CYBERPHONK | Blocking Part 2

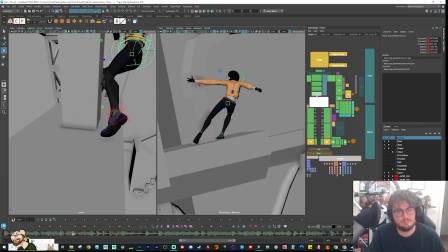[45:40]
So it is gonna stretch. But that's okay.
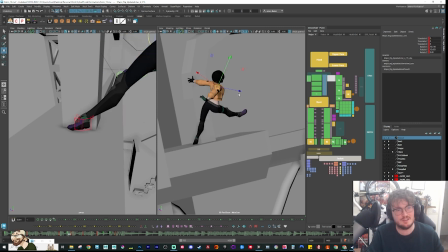[45:45]
We can slightly compensate. I don't mind, because it's a breakdown, I don't mind doing this a little bit.
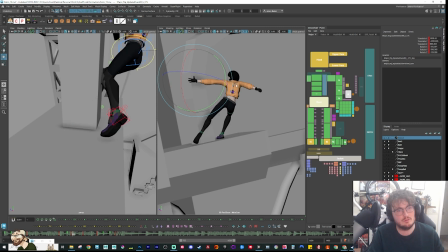[45:50]
So I'll probably have the hand wrap around a little bit more. But I kind of like getting some squash and stretch in there. And then we can still lead around with the head a bit more.
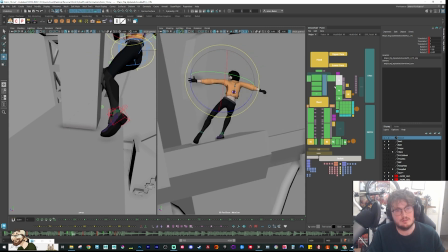[46:05]
Then this hand, we want to swing the arm around. Because this was going to be our momentum. Swing through. So again, you can push that line of action a bit more.
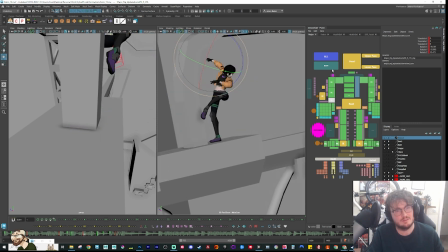[46:24]
Get a nice hang time in there. So you can kind of already see where it's going as I'm painting those pictures.
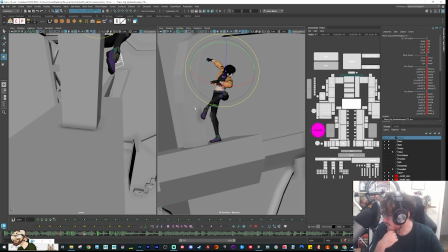[46:30]
Get out. Love the quality of animation too, by the way. How long will you say it'll take you before... say it took you to be this badass at it? Thanks, man. I appreciate the compliment. Well, I mean, I've been animating professionally for 8 years.
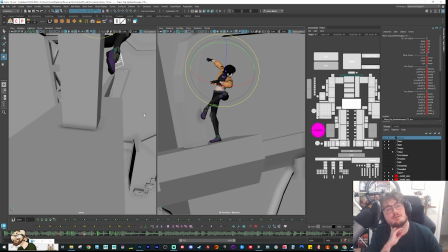[46:49]
I feel like I've still got a shit ton to learn, so it's gonna take some time, but I would say the first, maybe, I think I had ideas when I first started out, but I still had so much to learn.
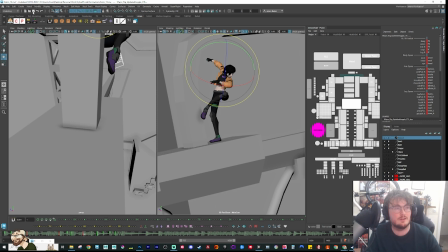[47:05]
Like, I don't think I was ready necessarily for animation when I first got the job, but I knew that if I tried hard enough, I could pick it up.
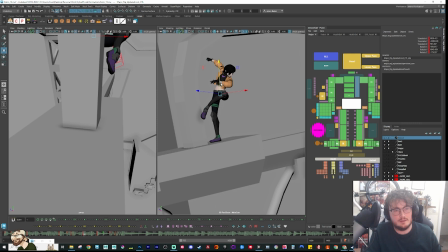[47:15]
So yeah, it was a case of just practicing,
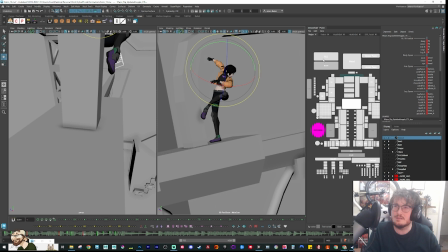[47:20]
but I would say I started to feel more confident in my abilities maybe after like 4, maybe 5 years. So it's only in the last like 2-3 years, maybe somewhere around that time, maybe about 3 years, I would say.
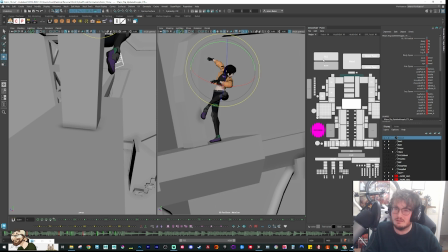[47:33]
In the last 3 years, I actually feel like I can achieve what I'm trying to, and then it's more just about my choices. But in terms of execution, I think I'm fairly close.
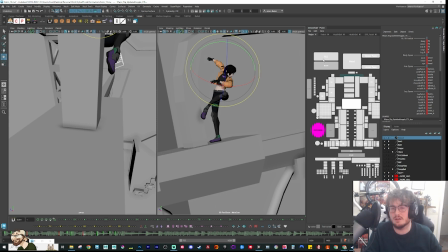[47:47]
There's still like loads of stuff in polish and like nuance that I feel like I have a lot to learn in, and that's kind of, you know, that's the next part of the progression working in feature film. But I think the foundations I feel fairly confident in now.
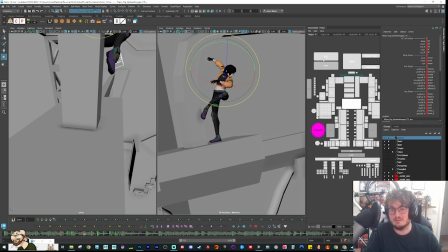[48:03]
So it's just building on top of that really, and just trying new shots and trying to be more specific.
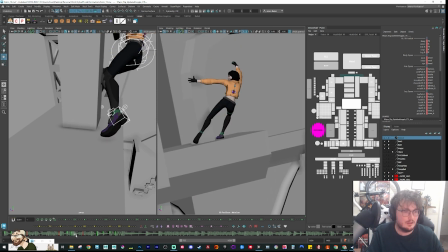[48:11]
So we have this hang time in here. Boom, boom. I would like to just have an ease in to suggest that we're going to hang in here.
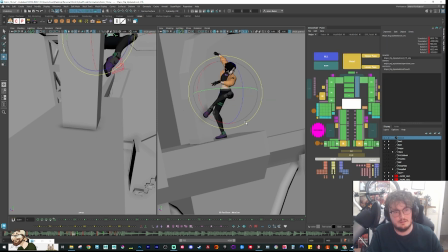And then I want to ease out that leg a bit more.
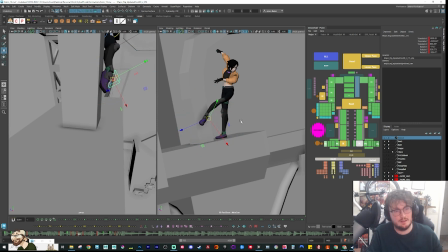[48:37]
So we get a bit of follow through on that leg in there. Then we're going to have to reduce some of the bend bones.
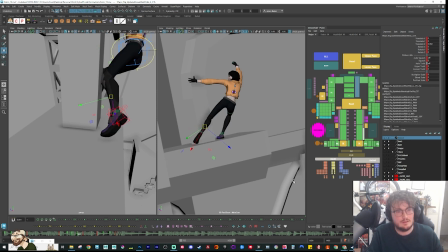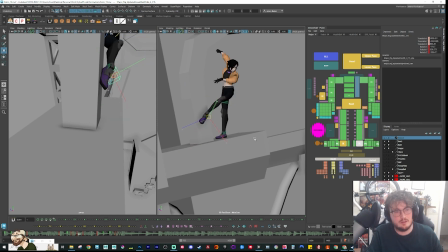[48:49]
Maybe it arcs over. And then I would like to get a little less twist so that we feel the follow through as it comes around here.
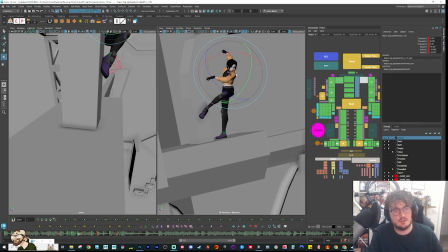[49:06]
And then the same for like dragging the shoulder and the hand. I want to get a little bit of that follow through so not everything dies at the same time.
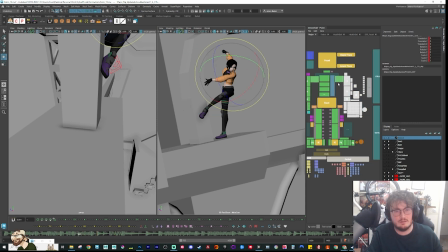[49:23]
That might be a bit too much, so I'm going to take all of this and let's just blend it in a bit more. Go a bit higher on the upper arm. Just tracking a little bit more of an arc in there.
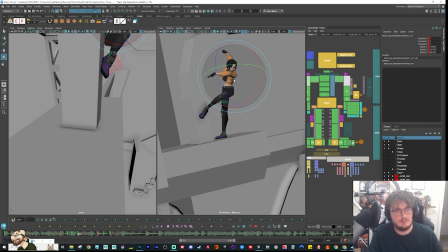And then that bend bow in the arm.